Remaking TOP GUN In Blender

Having recently watched both of the Top Gun films for the first time, I was feeling very inspired and wanted to try and make something similar with visual effects.
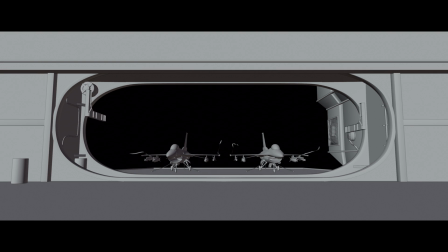(0:40)
This video is going to be breaking down how I made this scene.
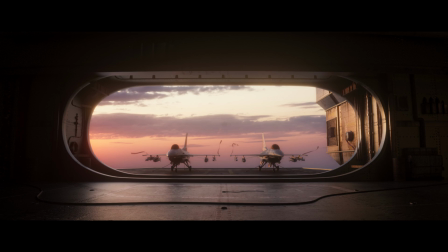(0:43)
I'm going to cover all of the stages, right from the modelling and texturing of the assets, right up to the final colour grade, and of course everything in between.
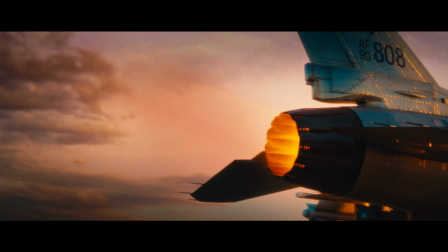(0:52)
I really liked the aesthetic of all the sunset shots of them on the helicarriers in both films, so I knew pretty much straight away that's what I was going to try and replicate for this video.
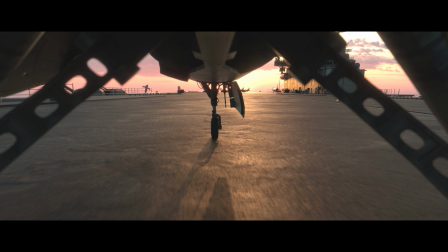(1:00)
The helicarrier and fighter jet models were downloaded from Sketchfab.
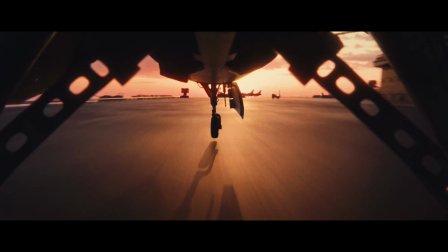(1:04)
If I tried to model those myself, I'd still be modelling right now instead of recording this voiceover, but I tried my best to make all the other assets from scratch. As always, if you're interested in picking them up, the project files from this video are on my Patreon, so you can get hold of all the 3D assets that are rigged and textured.
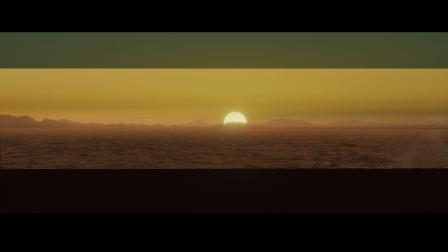(1:20)
There's the Blender scenes with all the animation and simulations, and there's also the nuke scripts with all the compositing.
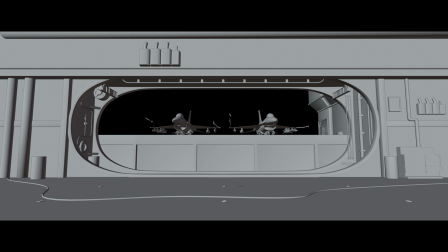(1:34)
So, how exactly do we get from this to the finished product? Like a lot of my projects, I start off by gathering some reference images.
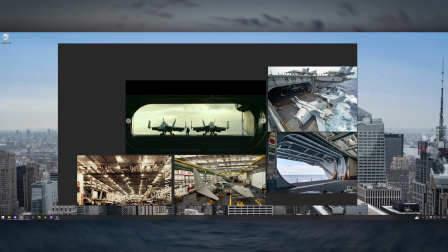(1:40)
This is usually just for modelling and texturing reference for some of the stuff I'm going to be making.
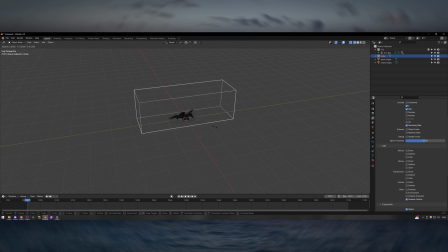(1:44)
And also for this project, I grabbed some screenshots from the film itself, as I was trying to pretty much replicate some of the shots one for one. So they were quite useful to look at for things like the framing and the colour grade as well. My approach to 3D modelling is to try and get away with as much as I can.
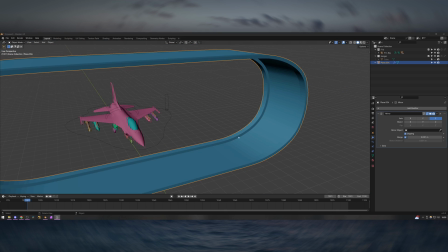(1:57)
Like I said at the beginning, if I got too stuck into the details, I'd never finish the videos.
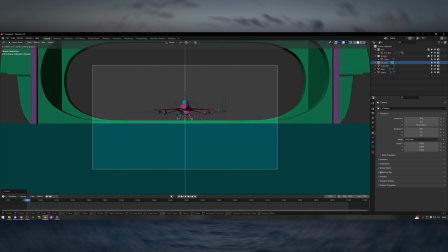(2:00)
So a lot of the time now I try and model something to get it just to where it needs to be, and then I take it the rest of the way with textures and then compositing in the end,
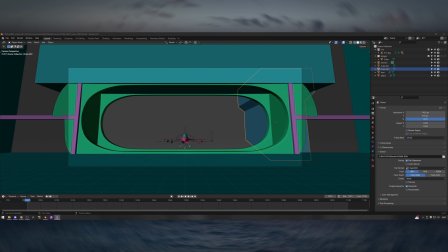(2:07)
and try and hide my sins as much as I can.
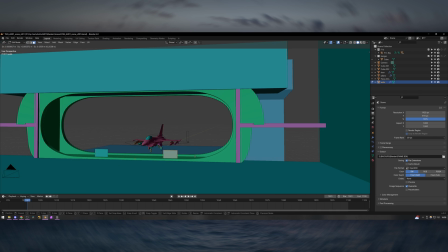(2:09)
I've learned from experience of doing this kind of thing for a few years now that one of the only things you really can't hide behind later on in the process is low resolution topology.
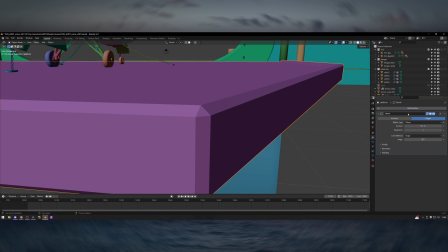(2:16)
So I make sure that everything I'm modelling, even if it's simple shapes, has plenty of loop cuts, and if necessary some subdivision surface modifiers,
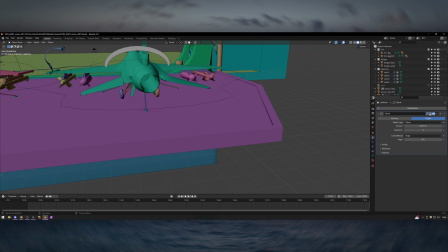(2:23)
and then I'll also go in and add things like a bevel modifier so that all of the edges aren't perfect 90-degree angles.
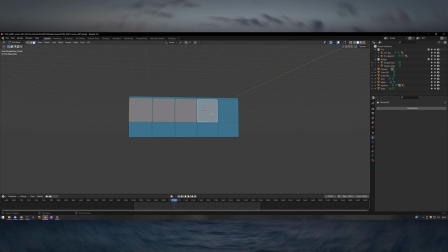(2:28)
I started out by blocking out the basic shapes, so things like the door and the floor and the walls,
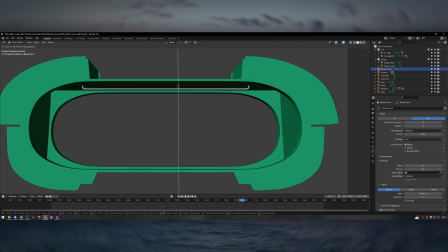(2:33)
and then I slowly went in and built up the scene, adding more detail to the models and then adding more objects as well.
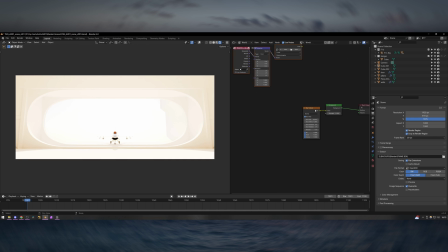(2:38)
I specifically planned to make a lot of these shots quite backlit, so there would be lots of contrast in the shots.
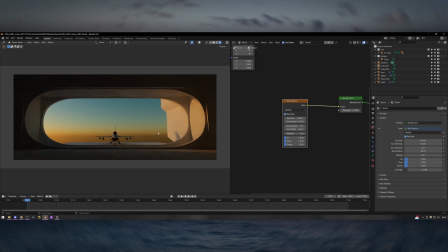(2:42)
This was intentional so that I didn't have to go too overboard with making the textures really high resolution, or going nuts with the modelling either.
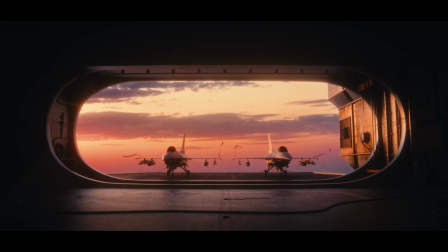(2:48)
The high levels of contrast mean there's lots of shadow in the shot and you don't see all of the details.
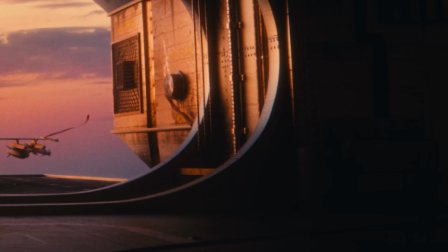(2:52)
So as long as there's some sort of suggestion of silhouettes of things in the shadows, they don't need to be really high quality assets.
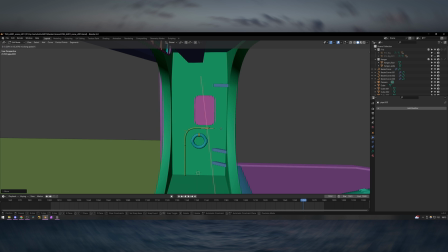(2:58)
And also, even though both the assets that I downloaded were pretty good, they don't hold up really close to camera.
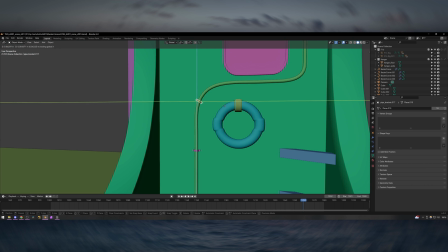(3:02)
So the lighting was a big way that I got around that issue.
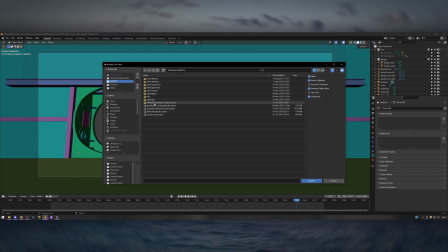(3:05)
And then for example, for populating the stuff in the shadows that would barely be visible, I just brought in some assets that I'd made from a previous video a couple of years ago.
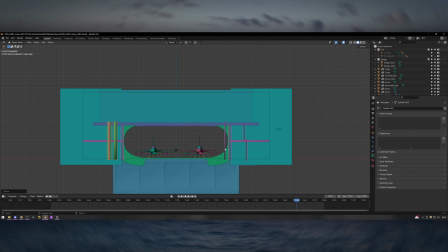(3:12)
It was basically a load of generic factory assets, things like oil drums and panels on the walls.
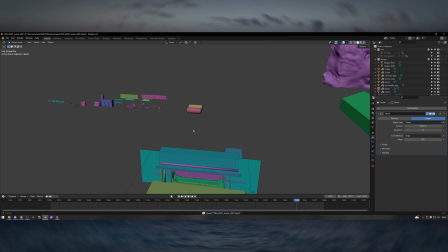(3:17)
So I just dropped a few of those assets in here and there just to add a little bit more complexity, but they're not particularly photorealistic.
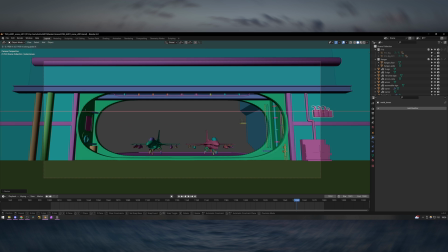(3:22)
A lot of them are just projected textures on some low poly geo, so they couldn't be hero assets, they're just kind of in the corners.
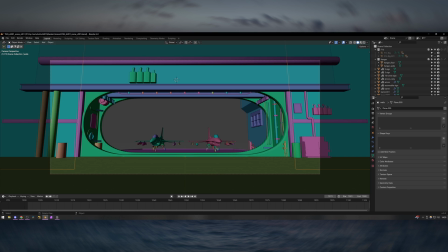(3:30)
Another thing that's really difficult to fake is the next level of texture detail on top of just adding generic PBR materials.
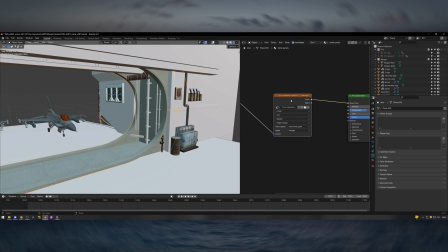(3:37)
If that's all you rely on, then the scenes often look like the textures are slightly tiled, or they're just really clean because there's no additional detail on top of those layers.
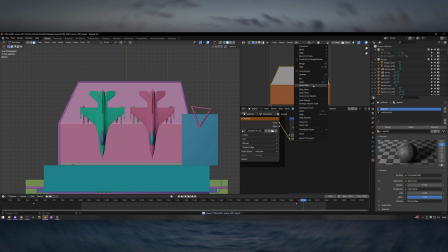(3:44)
So I tried something out for this video that I've never really done before, which was I exported the UVs from Blender into Affinity Photo and then hand painted a load of textures.
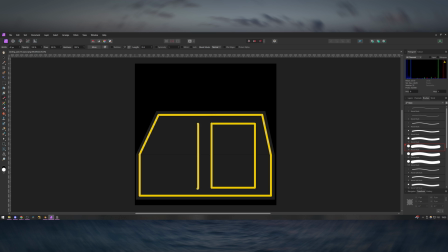(3:52)
You could do this in Blender as well with the stencil painting, but I just found it a lot easier to work with. You could do the same kind of thing in Photoshop as well.
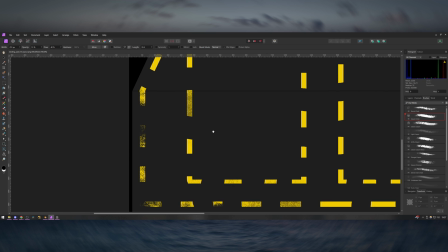(3:58)
So for example, to make the lines on the floor, I put down the block colours of where they needed to be, and then I used a load of the texture brushes like the dry media brushes,
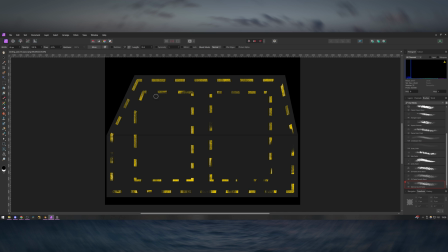(4:05)
and created a mask layer that was just black and white, and I just essentially painted in loads of detail into the textures.
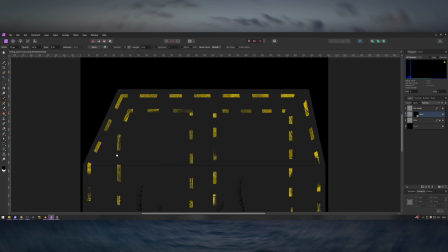(4:11)
This does an amazing job of making it look really scuffed up, and like the paint has had loads of things moving over it over the years and lots of weathering effects.
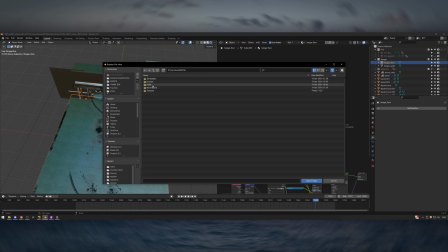(4:18)
I also did some stuff like adding in some tyre tracks going over them, and it was really effective. It's actually one of the most successful things I think that came out of this video, and I'll be using this workflow a lot more in the future.
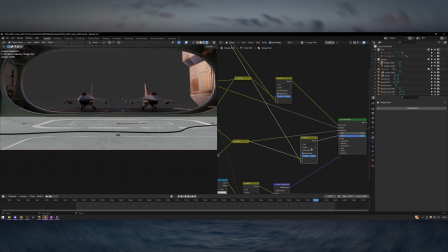(4:27)
I also used those brushes to paint some additional grunge textures, so as well as just the tiled PBR materials that I was using,
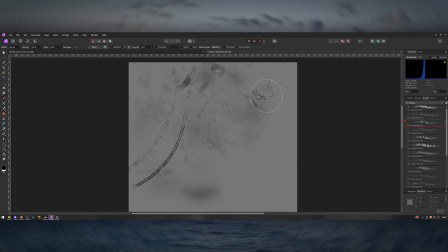(4:33)
I could actually go in and specifically add some hand-painted stuff to break it up and make it look a bit more organic.
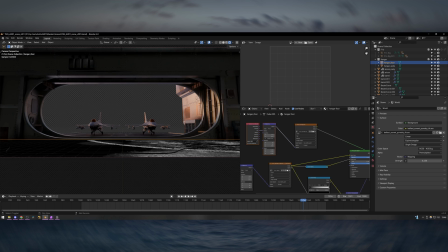(4:37)
I did this in a couple of places on both of the floor materials, and I also did it on some of the walls.